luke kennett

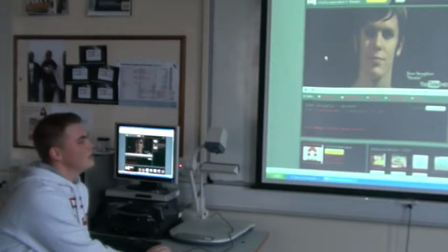4s
This is Sean Serafin's Secrets video, I'm Luke Kennett.
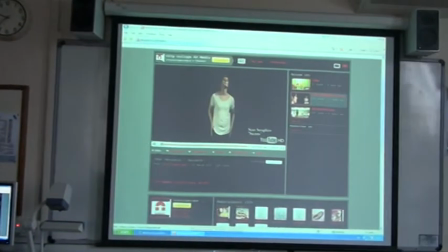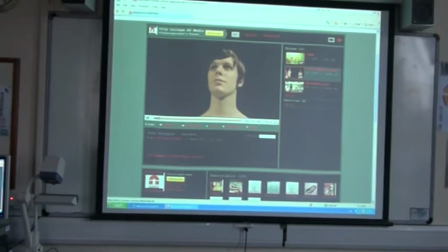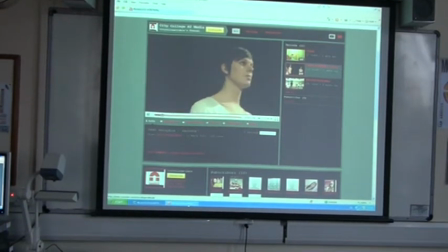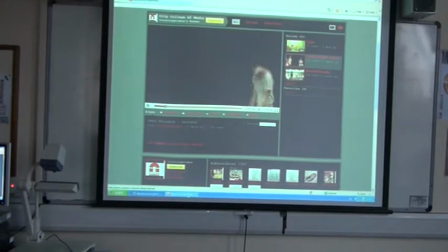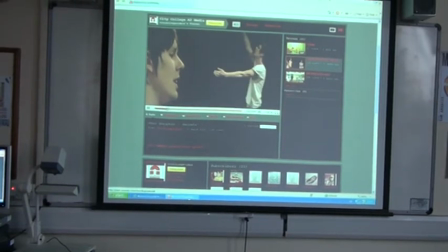32s
This
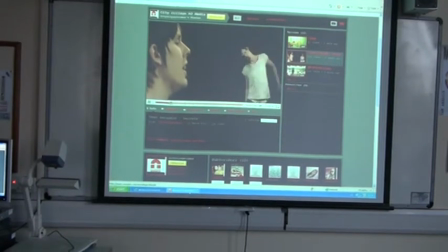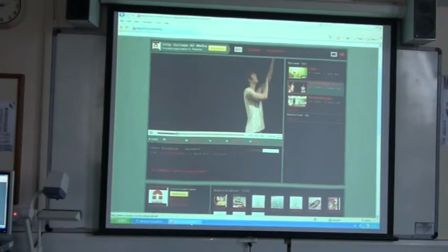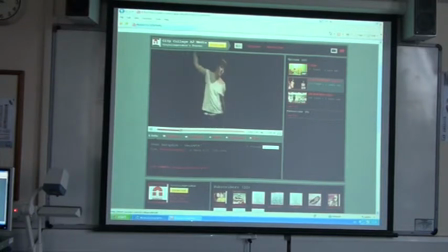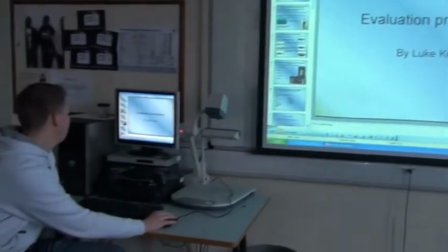is the evaluation presentation. One of the main ways that we developed or challenged forms and conventions was the genre. The video represents many aspects of the genre, the main one is performance. We wanted to utilise his performing in the video. And we wanted a view of the actual artist rather than a stereotype of the genre. So we decided to do it based on his persona. There's the Goodwin theory that there is a link between the lyrics and the visuals. We didn't want this. We wanted rather a visual skin for the track. But we included Lip Sync because he's not a very well-known artist. to promote the artist more. We took inspiration from the Madonna Frozen video. We wanted to keep the sort of bleak background with the main subject in view, and this goes with the song as well. And his sort of star persona is based on placebos, Brian Mulco, his clothing and his dress sense.
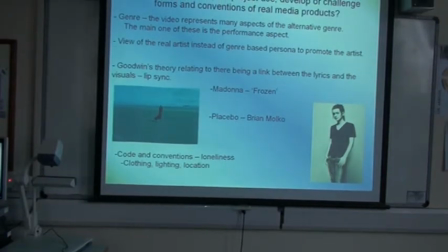134s
We wanted the code convention of loneliness.
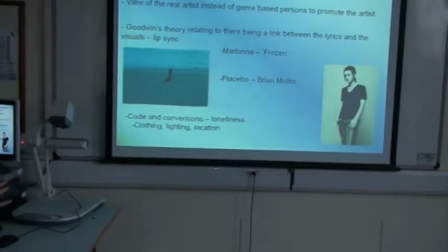136s
The clothing and background goes well because it's a dark background and it's just him with the white t-shirt on in the video makes him stand out more and makes him look alone and that goes with the lighting as well having him as the main point of view. From audience feedback many people thought it was received really well. The part of the video liked the least was the location and if we did it again we'd probably change it and have it more of the sort of the Donna Frozen location.
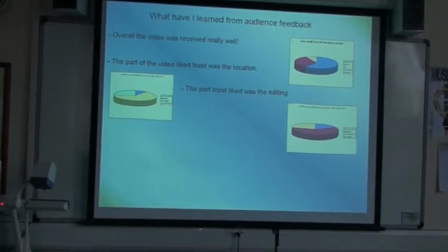166s
The part most site was the editing. We wanted to keep fast-cut editing to go with the music and the artist.
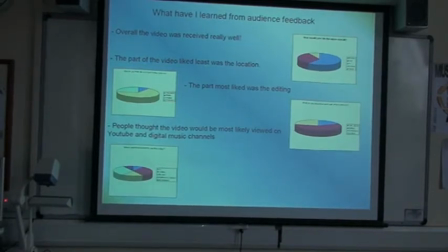175s
People thought the video would be most likely viewed on YouTube and digital music channels, which is a way of promoting the song. Most people thought it compared really well with professional videos, which is good for us.
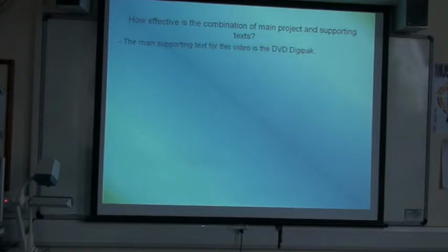190s
The main supporting text for this video is the DVD DigiPack. I wanted to keep a consistent house style throughout all the projects, with the position of the artist, being him as the main point of view,
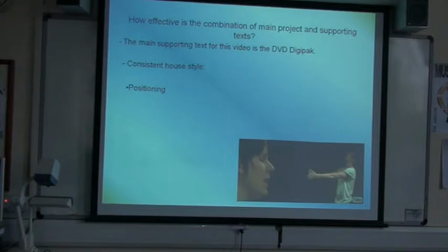202s
having him always on the screen as well to emphasise his, to boost his publicity.
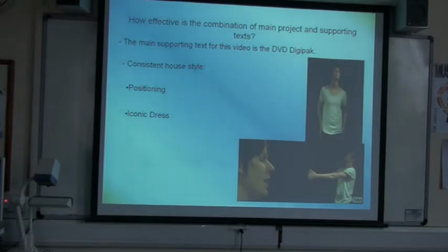208s
And the dress sense, the dark, the bright clothing on the dark background makes him stand out more. And the colour scheme, we kept it quite dark with quite contrasting colours to make him stand out more. And it goes with the lonely theme because he's the only person in the shot on a dark background.
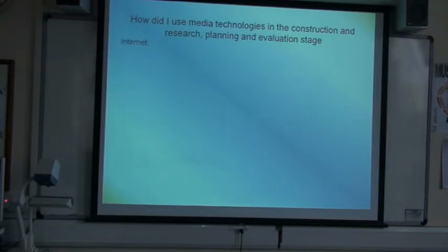230s
The different media technologies are used, the internet was a main one, using YouTube to research other videos. Social networking, Facebook and MySpace are named to research the artist and then communicate ideas for the project and then Ning for the portfolio.